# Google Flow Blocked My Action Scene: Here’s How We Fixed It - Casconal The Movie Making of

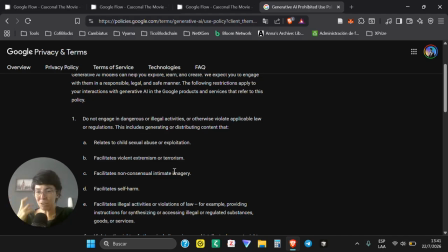[4:09]
So describe that instead of there's violence, there's aggression, there's punching, right? Focus on the movement. I think that's key, the movement that you want to see.
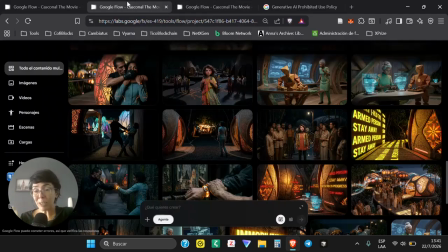[4:20]
But this is a limitation that you need to work around with creativity. So in our case, what we did, so these were our initial references.
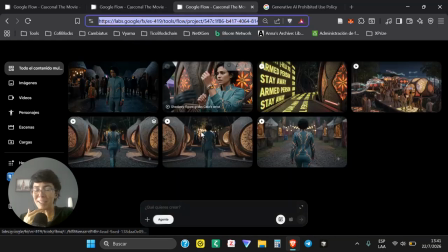[4:29]
And at the end, because we have also Sandra in our team, and she's a fantastic editor, we managed to create 3 little shots that kind of communicate the same without showing the violence or the
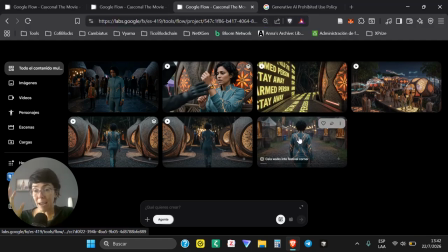[4:44]
struggle between the characters. So the first scene is just Cala walking through the festival grounds,
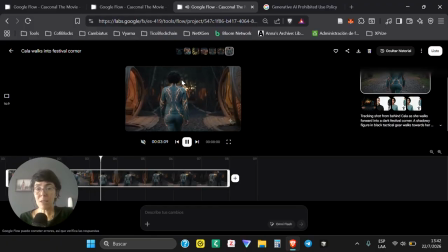[4:52]
and we see, this is the part, we see this dark person coming. And this is also important because no one in Casconal wears black. So we know the bad guys are the ones that are wearing black. They stand out as different from what everyone is wearing in the city.
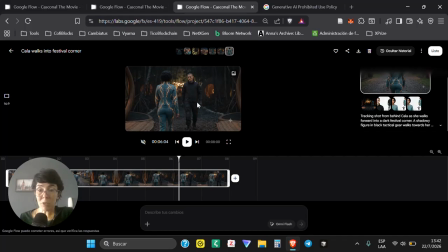[5:08]
So Cala is this stranger is approaching Cala with a serious face,
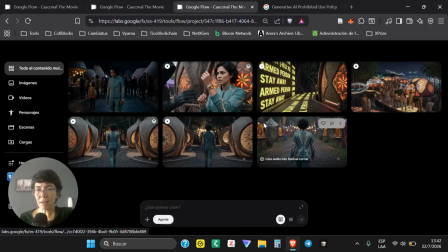[5:14]
and then the next shot is Cala against the back, against the structure.
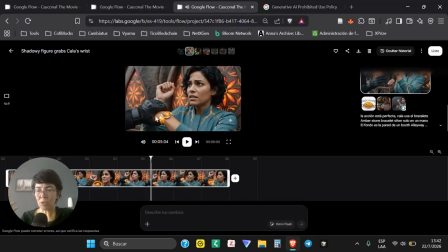[5:20] What do you want from me?
And we have her reaction to this stranger trying to do something to her.
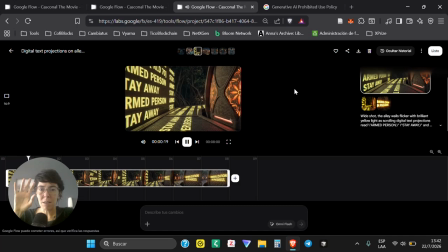[5:27]
And then the next shot is this one, or a version of this,
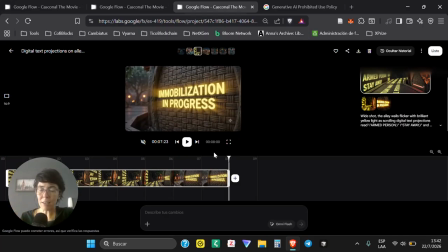[5:33]
which is Casconal structures reacting to Cala's being in danger, into this stranger. The whole structure of Casconal is based, in the technology is based on mycelium, graphene, and other materials, innovative materials that are embedded in the structure, in the clothing.
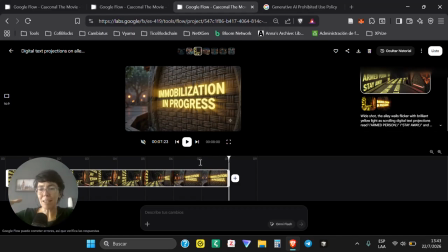[5:52]
So Casconal has an incredible energy system that is kind of a mesh through the city, but it's also a defense mechanism for the city. In this case, it should have alerted Cala before that there was a stranger there.
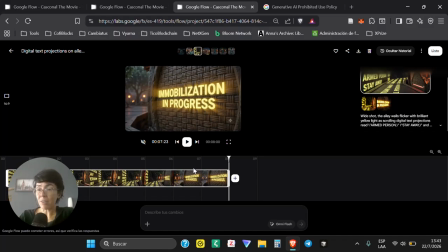[6:08]
But because the city is under attack, because it's faltering, the energy is, I don't know, somehow not working properly, the alert system alerted her, but late. So that was the 3 shots that we created,
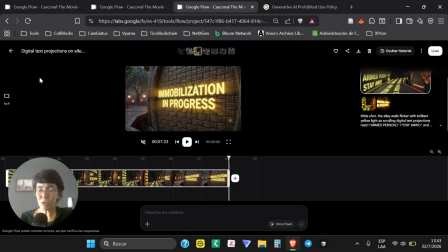[6:23]
and we managed to create some tension out of that without showing the explicit violence or explicit struggle, explicit fight. So those are my recommendations for you. Keep the prompts clear. Use Gemini to brainstorm how to better describe the action that you want to create for iteration.
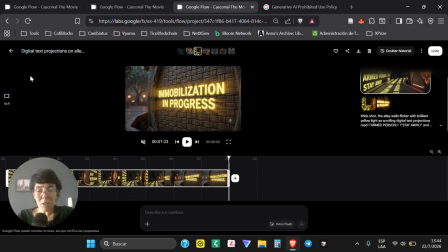[6:42]
The prompt must be clear and must be direct. And try also how to communicate what you want to communicate with less imagery, with less showing. Let the people fill in the blanks. We know we didn't see the struggle, but we know something happened.
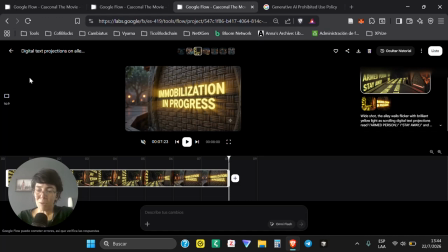[6:58]
Probably there was a struggle, there was fight, there was punching between Cala and this man, but we don't need to show that. So that was our adventure working around Google Generative AI Prohibited Use Policy.
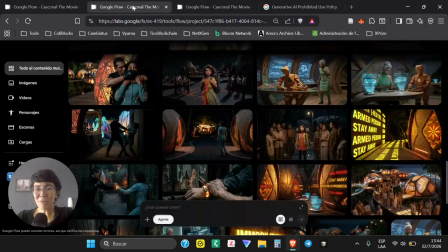[7:16]
And to show you something funny, that was
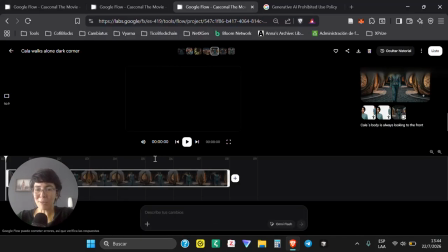[7:20]
one attempt at Cala walking alone in the country, in the festival grounds,
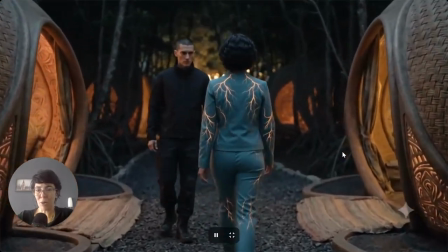[7:31]
and her head just goes around and around like in the Exorcist.
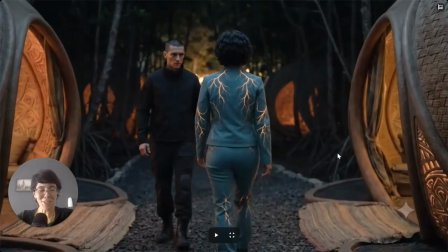[7:35]
So if this solar punk positive vision of the world that we are building for Casconal for some reason doesn't work, maybe we have a shot at some terror, right? Okay, bye.